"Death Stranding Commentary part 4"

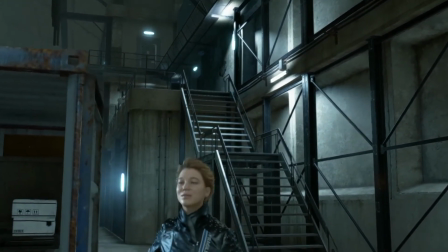18:20 but i mean i don't know this episode is already a short episode because this episode's already not even a half an hour and like most of the episodes are a half an hour or longer
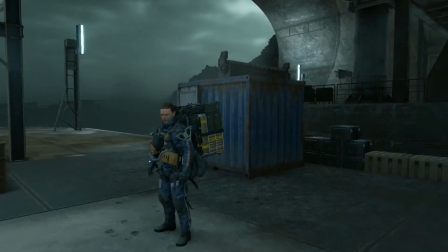18:30 and then this episode ends up being like 27 minutes but i'm still struggling with it that's why i'm like i don't know episode four
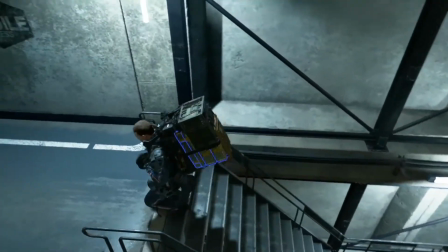18:35 this is by far the most difficult episode for me to put together because
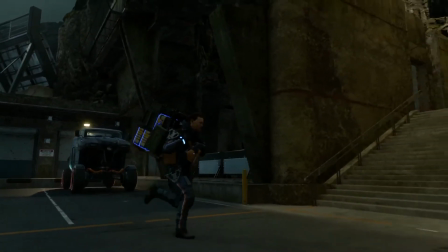18:42 it is actually pretty difficult to take like you know five hours of a game and then try to condense it into like a half an hour
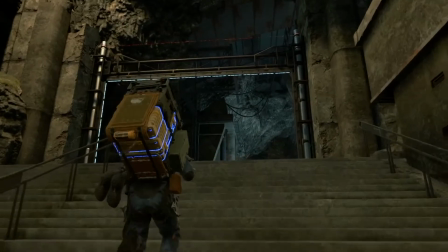18:48 episode and have it kind of make sense and flow properly like not as easy as you would think it's not as easy as just stringing the cutscenes
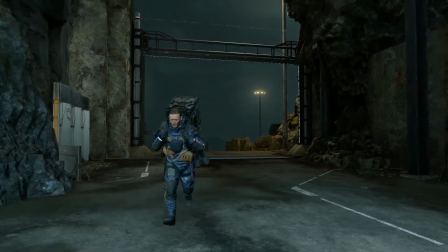18:55 together that's all I'm gonna say I
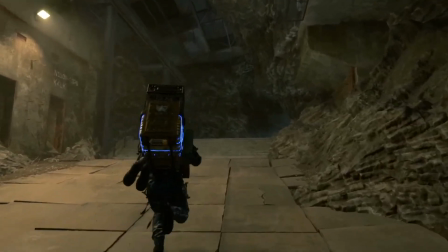19:02 think this is the long shot I think this is the shot actually where this shot you're
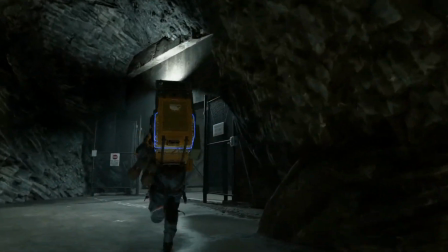19:06 looking at right here is gonna go on for an eternity and it's because
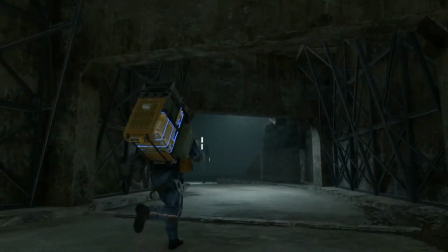19:11 the HUD didn't interrupt the shot so
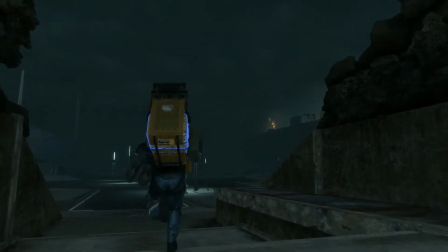19:15 the one nice thing about I guess this sequence is it gives you an idea of how
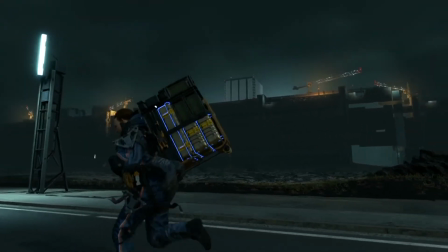19:20 things could have been had the HUD not fought me the entire time because I I would have loved to have done these really long children of men style shots,
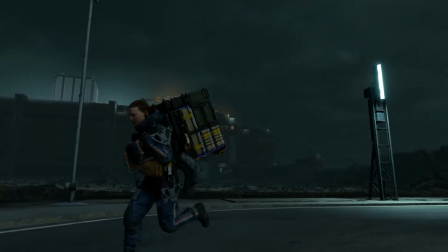19:29 or these really long revenant style shots. And, you know, freakishly this is one of the only times the game didn't fight me.
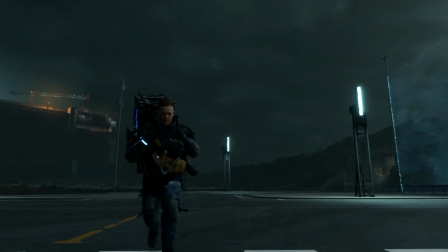19:36 Technically, the game gave me the location of where I was headed, but I'm okay with that because movies have, like, you know, Paris.
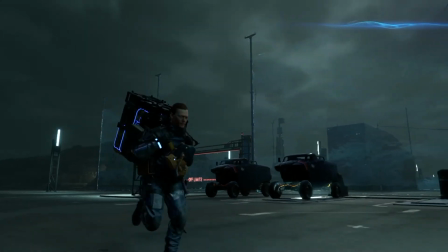19:43 You know, like, it'll tell you what city they're at. So see how it says, like, not a city in the top right corner?
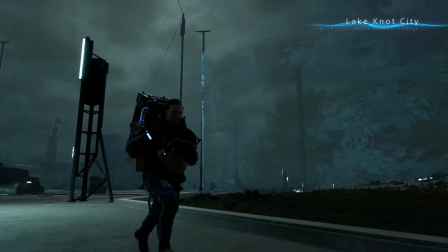19:48 I didn't really count that as part of the HUD. I counted that more as, like, a storytelling device.
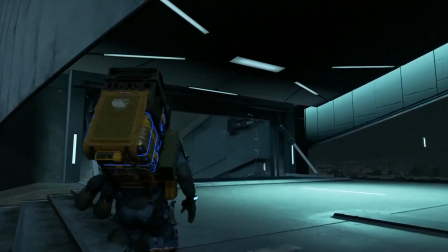19:55 and because there's a cut there I promise it's probably because the hut so that was that's about the longest I could ever get footage for in
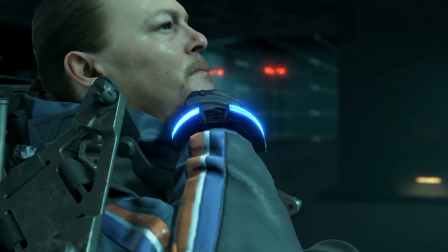20:03 the entire mini series without the head interrupting me so for real I mean that was probably like a minute and that's like the longest shot in the
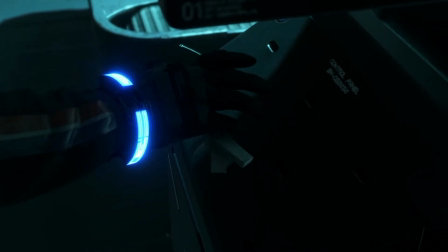20:10 entire series because that's all the game would let me do yeah
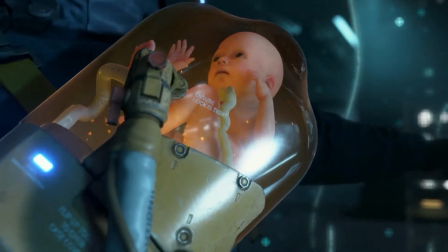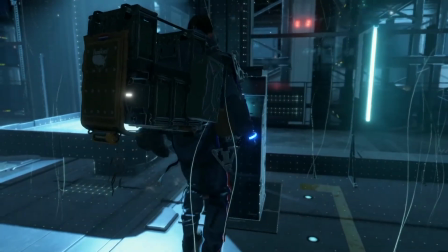20:22 so he's connecting the internet up We have it in montage form.
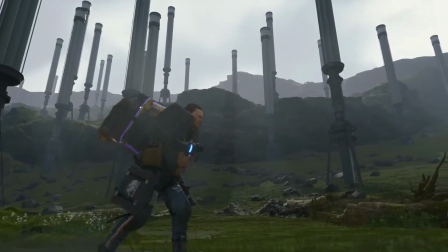20:29 And then this is another delivery. I just thought that shot looked nice.
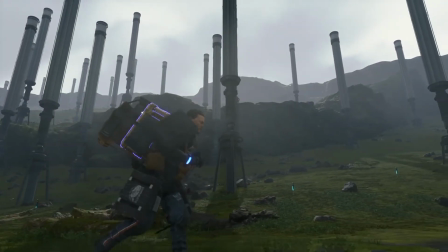20:35 I thought that background was interesting. This was way earlier in the game, but I thought it looked so nice that I just used it.
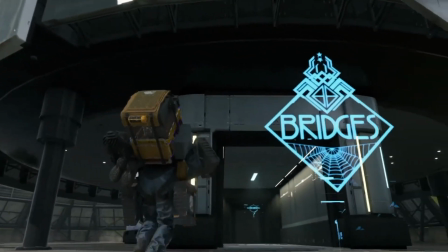20:40 Because remember how I was like, well, I've got to fill this footage out. Because I had too much song left, you know?
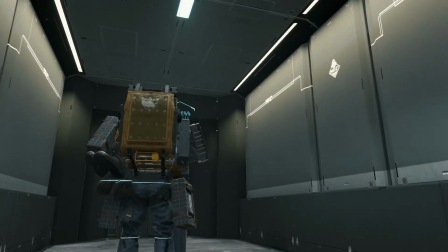20:46 So I thought, well, let's just have him do this. And then it'll feel like more time is passing and that he's connecting more internet up.
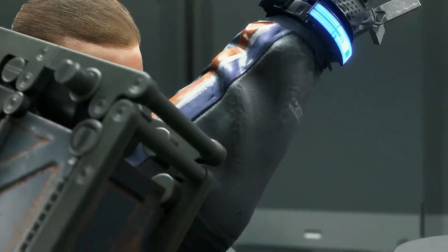20:52 And so that was my logic for stringing these two sequences together
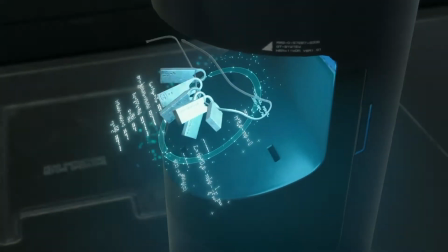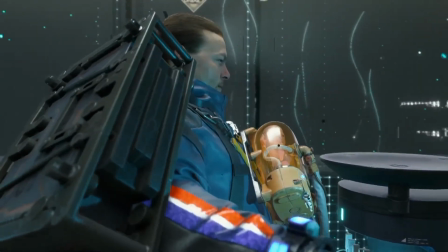21:03 But yeah, this is basically just filler this is basically just filler for the song so yeah I don't know had I not put this filler in
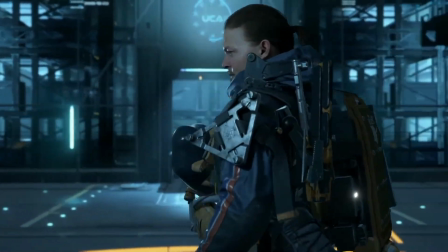21:09 you would have had like that song play for like a minute And he would have gotten to the first destination that he would have gone down this
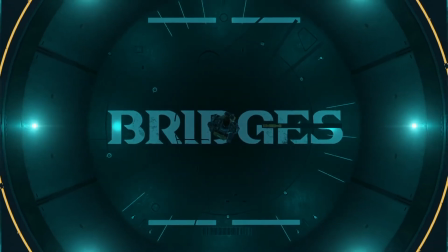21:16 thing and Yeah, I don't know how that would have worked
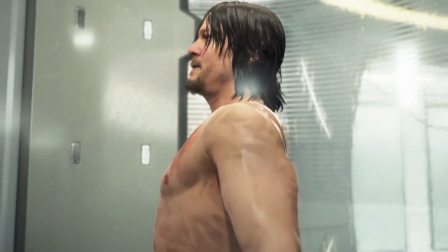21:21 But yeah in hindsight this shower scene is just filler
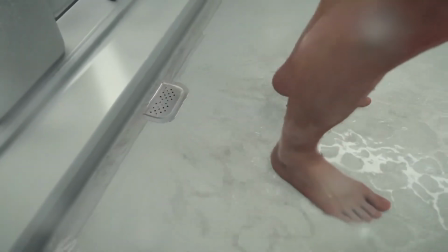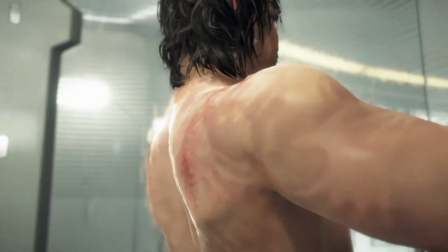21:31 yeah it's not that I like looking at naked Norman Reedus I swear
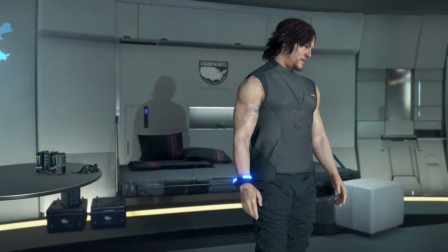21:37 I love looking at naked Norman Reedus get that in every episode you imagine if I had a shower in every single episode so this episode has six minutes left but we're at the 21 minute mark and that's why I'm like you
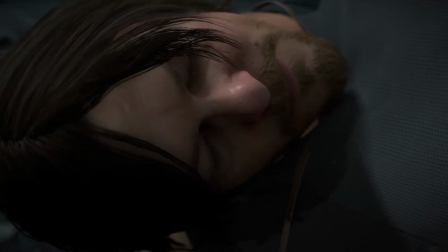21:55 know maybe the episode should have ended right then and there but then you would have had a 21 minute episode
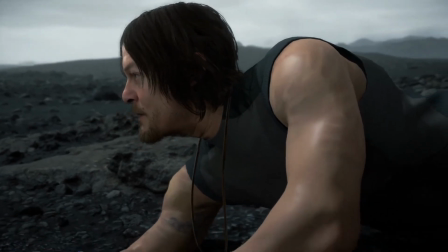22:01 but then coming back here this feels crazy because you're like what is this like the fourth time we've gone to the beach in this episode and
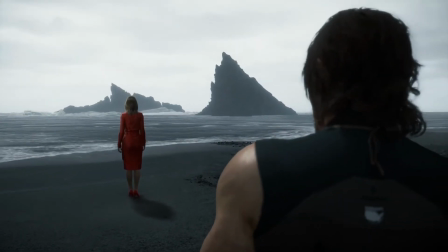22:07 that's what i mean when i'm like i had a really difficult time with episode four and
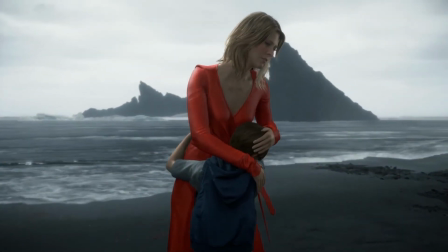22:14 i want to say that technically the mama stuff that i cut out has not happened at this point in the
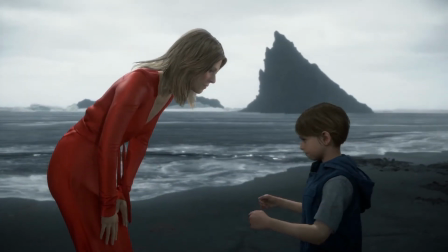22:21 game yet so i don't want to hear like oh well if you hadn't cut mama out this would have worked out fine it's like no no it wouldn't have i would still had
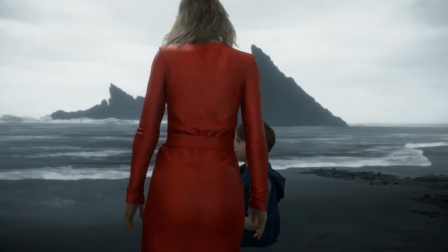22:27 this exact same problem.